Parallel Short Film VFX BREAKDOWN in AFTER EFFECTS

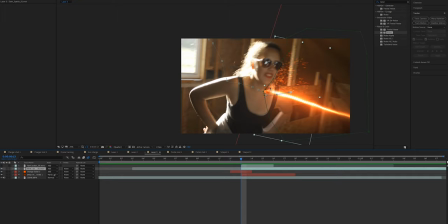[12:20]
You can see it hits and it sparks out,
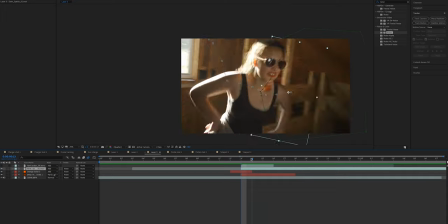[12:24]
and then I have it also tracked to the environment, so as the camera whips, there's a lot more motion blur as well.
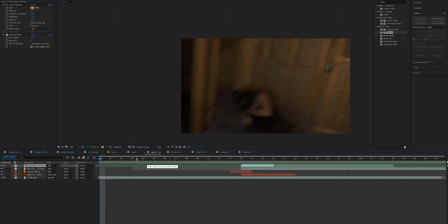[12:31]
Our next layer is this firecracker layer, and this is for the impact right here.
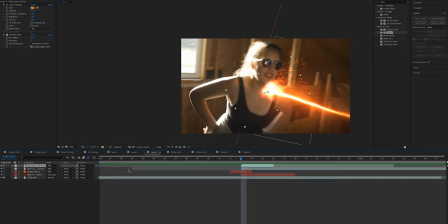[12:36]
I'll turn that on and off for you. And this helps cover up the little burn mark.
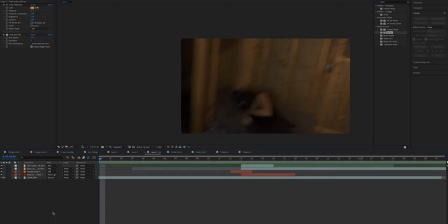[12:43]
and then we'll go ahead and watch it through our
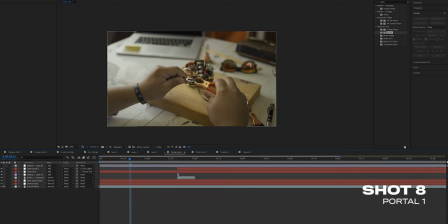[12:48]
next shot is the first portal shot of dom assembling the portal there's not a whole lot happening in this shot got our base video our second layer is the device track which is actually not even used in this shot it would be to
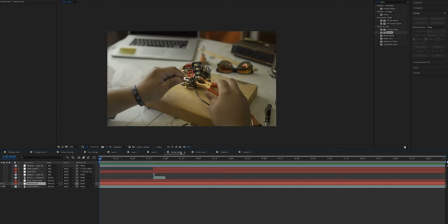[13:03]
track the device in the back because i was going to have some glow effects happen in this shot but i saved those for the shot after early object track this tracks the object back here earlier in the shot and I'll show you why in just a second.
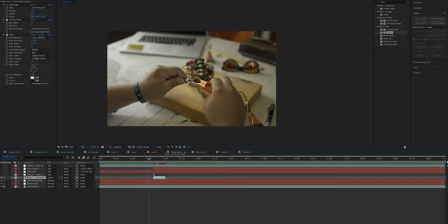[13:17]
This next layer here is the firecracker which we see happen right as he puts the two connectors together. I add a little bit of blur to help blend it with the rest of the scene since it's a little out of focus.
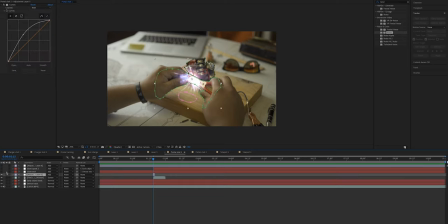[13:33]
Our next layer is an adjustment layer which helps add a little bit of glow around his hands to help sell the effect. We've got it illuminating parts of his hand, his hand over here, a little spot down here, and a little bit of the portal in the background here.
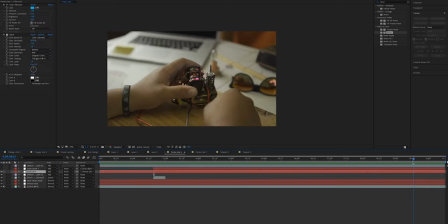[13:48]
Our next layer called glow end. This is actually not till the end of the shot and this is after he flicks the machine on. There are little little nubs on the top here that start glowing blue and transition us to the next shot.
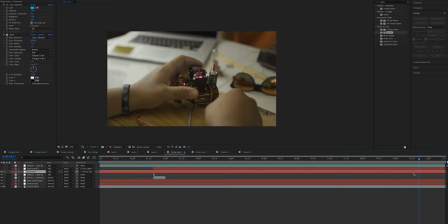[14:03]
It's a super subtle effect but it helps keep everything grounded and transition us into the next shot where the machine is charging up.
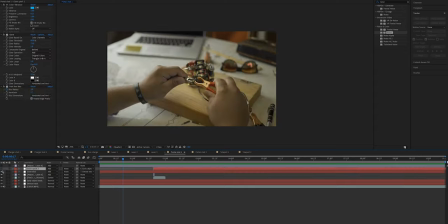[14:11]
This next layer is also very subtle. It's the same four little blue dots except these are to be like little bursts of power as soon as he gives it energy through the connectors here. And you can see it right here.
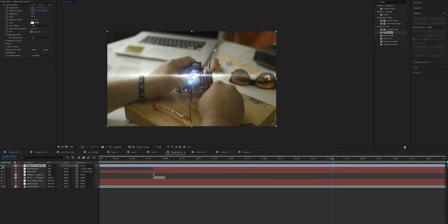[14:29]
This next layer was gonna be a lens flare but I ended up not using that one so it's just muted.
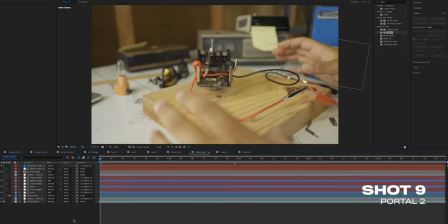[14:35]
This next shot actually has a lot going on so I don't know if my computer is gonna be able to process it real time, but I'll see what I can do.
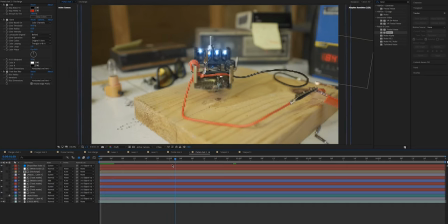[14:44]
So we've got a lot happening in the shot. There's one subtle detail I'd like to point out is that this discharge layer is actually the same
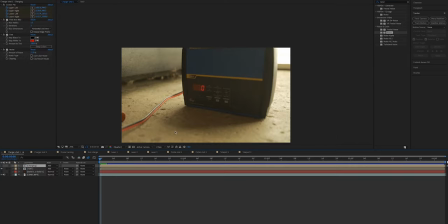[14:51]
text that we had earlier in this shot because it's the same device here.
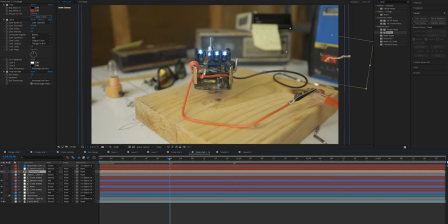[14:57]
And I have it tracked right over here. And as it's discharging and charging up the device, this number on the side is slowly going down over time. And I have it blurred and tracked so it looks like it's grounded and part of the rest of the environment.
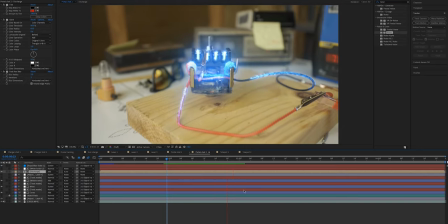[15:11]
And just watch right here and as I play it back for you. Again, super subtle, but it's the little details that really make it come to life.
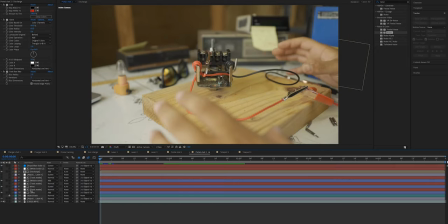[15:20]
Breaking down all these layers, every other one is just a track mat, which basically means it's a shape that you can't see, but it's acting as a mask over top of another layer. Once again, this is a rather complex shot that has a lot going on, so it's a little difficult to play it back in real time for you.
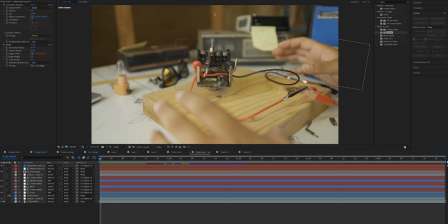[15:37]
This layer here is our object track and this is basically an environment track that all of these items are going to be parented to. It's really important to start the editing process off with this because then you can have a base layer that everything's connected to and everything moves together in the same plane.
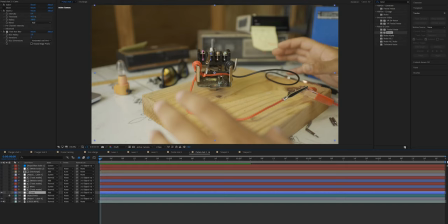[15:54]
One of our first visible layers is this cores layer and these are basically just little beams of light that streak down from the top here.